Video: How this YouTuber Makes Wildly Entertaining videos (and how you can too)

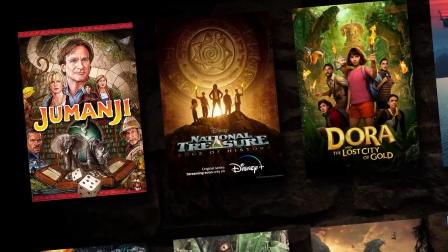8:17 But he doesn't just stop with his commentary footage, he also adds transitions and movement to the simple graphics that he adds onto the screen. I mean, even just watch this one. He could have just put it up on the screen and had it there, it would convey the same information.
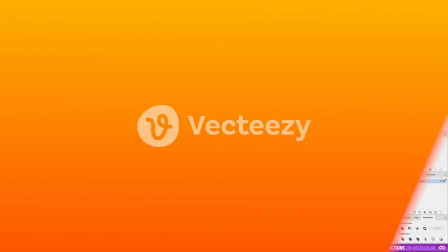8:30 But that simple push in and movement of that logo makes it a little bit more engaging.
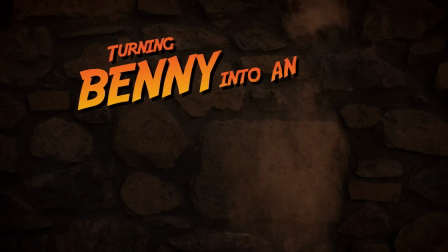8:35 Add in another creative transition and boom, we've just upped the level of production 10 times with a little bit more effort.
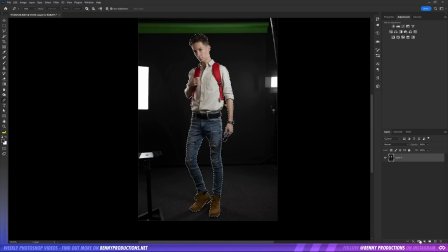8:41 Speaking of graphics, Benny constantly has new things popping up on screen,
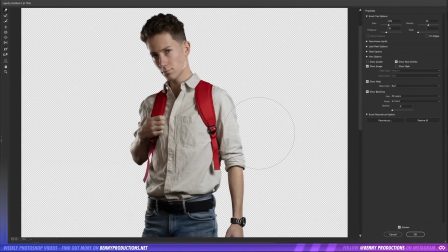8:45 whether that be a graphics explainer or some text, a title, or a new background.
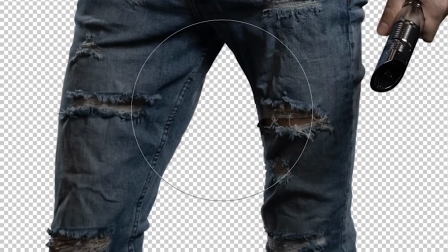8:51 Things are always happening and always changing, giving a lot of visual interest and variety to his videos.
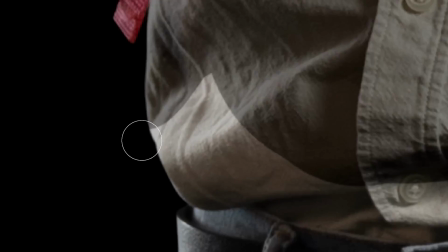8:58 And it's way more than any other Photoshop creator does out there. Extra effort is the best thing to separate you from the crowd.
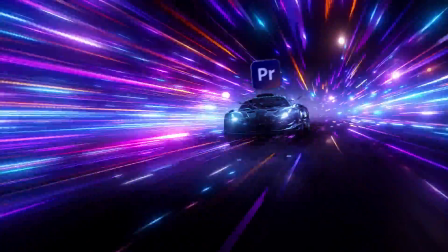9:04 And his editing pace is relentless. He moves through the steps really fast. His commentary is tight, but he also knows when it becomes too much, and he slows it down and provides his audience with a simple time lapse.
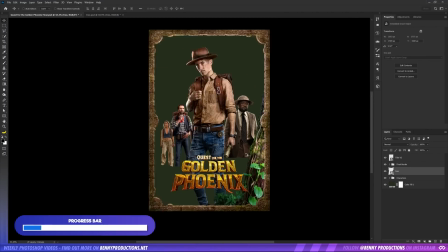9:15 But a simple trick he uses to keep engagement through that time lapse and make sure people don't click off the video is
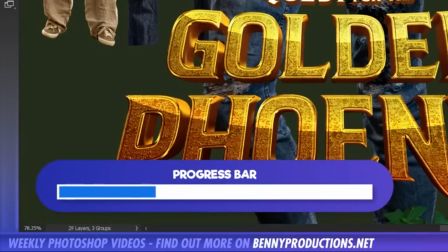9:21 he adds a little progress bar in the corner so you can see that he is going to come back very soon with speaking parts,
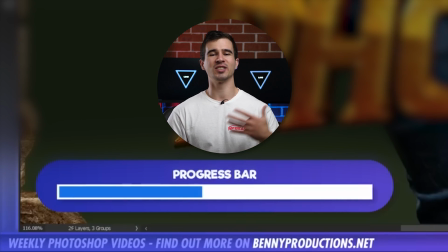9:27 because a lot of people want that. They don't want to just sit through a time lapse. Other creators do that. They want to hear him speak. So the fundamental technique to do this is actually pretty straightforward.
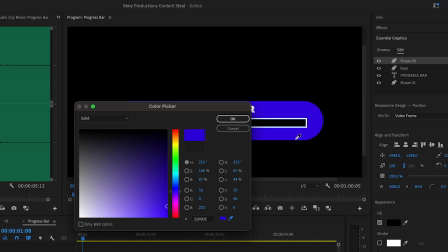9:36 You just need to create a rectangle shape in Premiere Pro, or really any editing software, and then simply in the effects control panel,
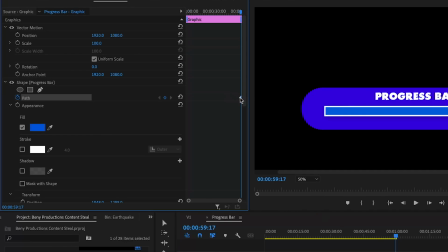9:43 selecting this rectangle, animate the path of this rectangle with a keyframe at the end of the clip where the rectangle is fully extended,
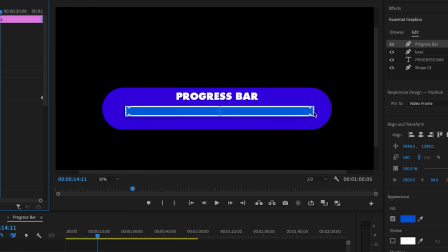9:50 and then go to the beginning of the clip and drag the end of that rectangle right to the beginning so it's basically invisible. Now you'll see as you play it back, this rectangle is going to progress over time, which is going to give your audience an indicator as to when the time lapse is going to be over.
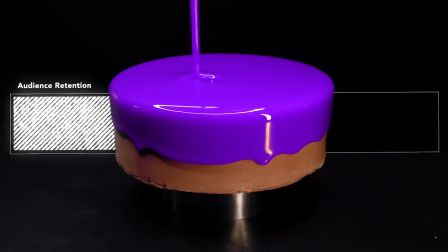10:05 But the final icing on the cake that really helps make his content so much more engaging is Benny uses a metric
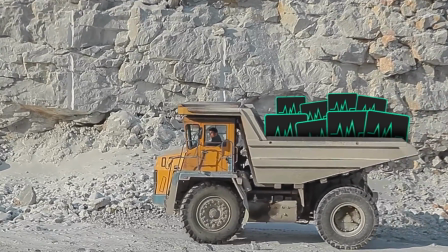10:12 ton of sound effects and music to really create an auditory experience for his audience.
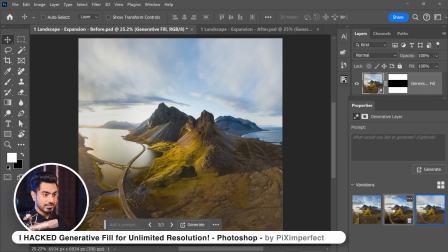10:18 Just listen to this clip from a really great Photoshop tutorial.
But if you just zoom in, have a look at the quality.
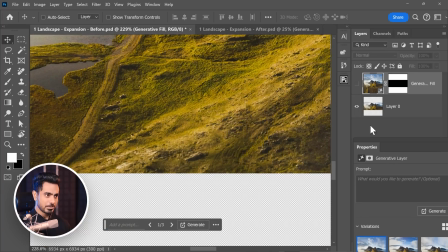10:24 So here's the before, let me share that with you, and here is the after.
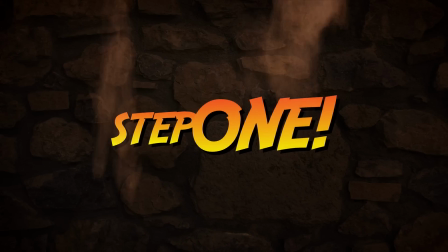10:28 And then compare it to Benny's clip and how he uses sound effects and music to really up the engagement.
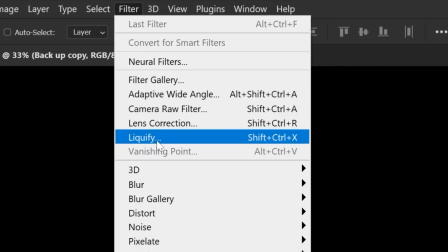10:34 Let's get out. Boom. There you go. All done. Step 2. I am hella skinny, so in order for me to look badass, let's use Liquify to add some weight to, well, me.
It's surprising me more and more just how much sound effects and music really do bring a video to life. And if you don't have them, your videos are going to be a little bit more dull than people who do have them.
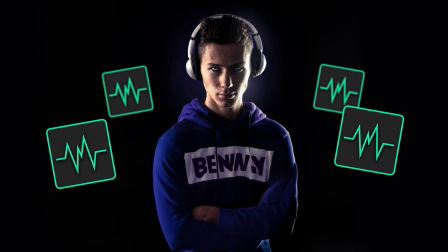10:53 So what sound effects does Benny actually use?
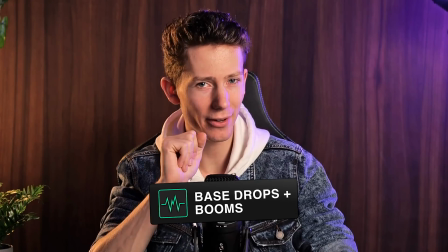10:55 Well, the first one I notice he uses a lot is bass drops and booms when it comes to something that's impactful or something shocking that's happening in his videos.
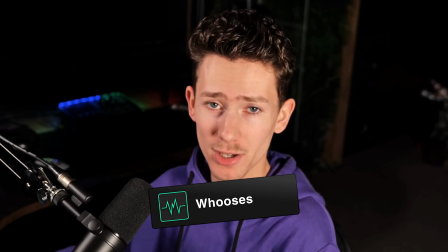11:04 He uses a lot of simple whooshes for transitions and when things appear on screens. And then he uses a lot of sound effects that basically just make sense.
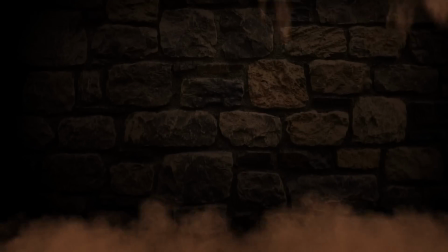11:13 Like that brick wall transition, he uses a stone sliding sound effect when it comes in, some dust falling, and it just creates a really cool experience.
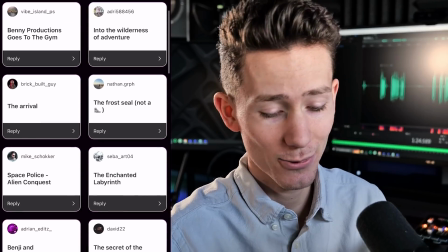11:21 He even uses these palette cleansers with visuals and sound effects to reset our focus and for use between two parts of the videos that don't really link up too well.
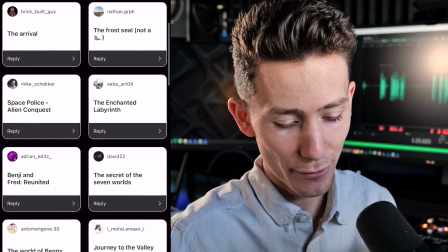11:30 Learn about. Meanwhile, Let's go and take a look what you guys came up with.
And finally, Benny uses a lot of different sound beds for his videos,
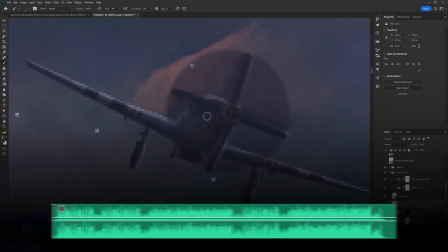11:38 going from song to song before finally swelling the music up to something epic for the final reveal of his artwork.
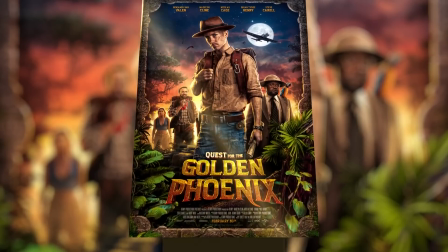11:45 And he really lets the video breathe here. He slows it down, lets the image appear up on screen, and then changes the beat to something a little bit more cool,
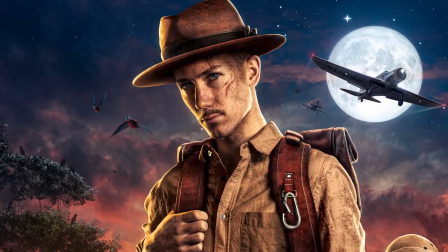11:52 some trap beats even, and then reviews his artwork for the end of his video.
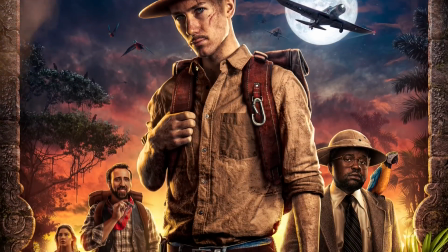11:56 It shows how using the right song and letting things breathe can bring a satisfying end to the video.
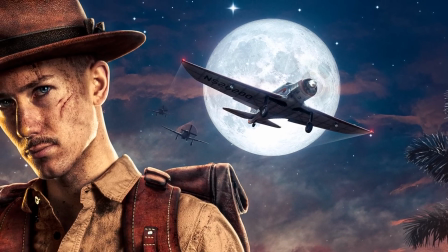12:02 And also note how he zooms in on his artwork so we as an audience can see all the little tiny details without having to hold our phone right up close to our faces. Now another thing Benny does to bring a lot of fun into his videos is create these fake backdrops. So I wanted to try and do the same.
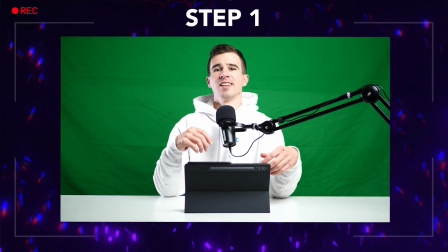12:17 The first step was to film my footage on a green screen and make sure that I didn't go out of frame like this.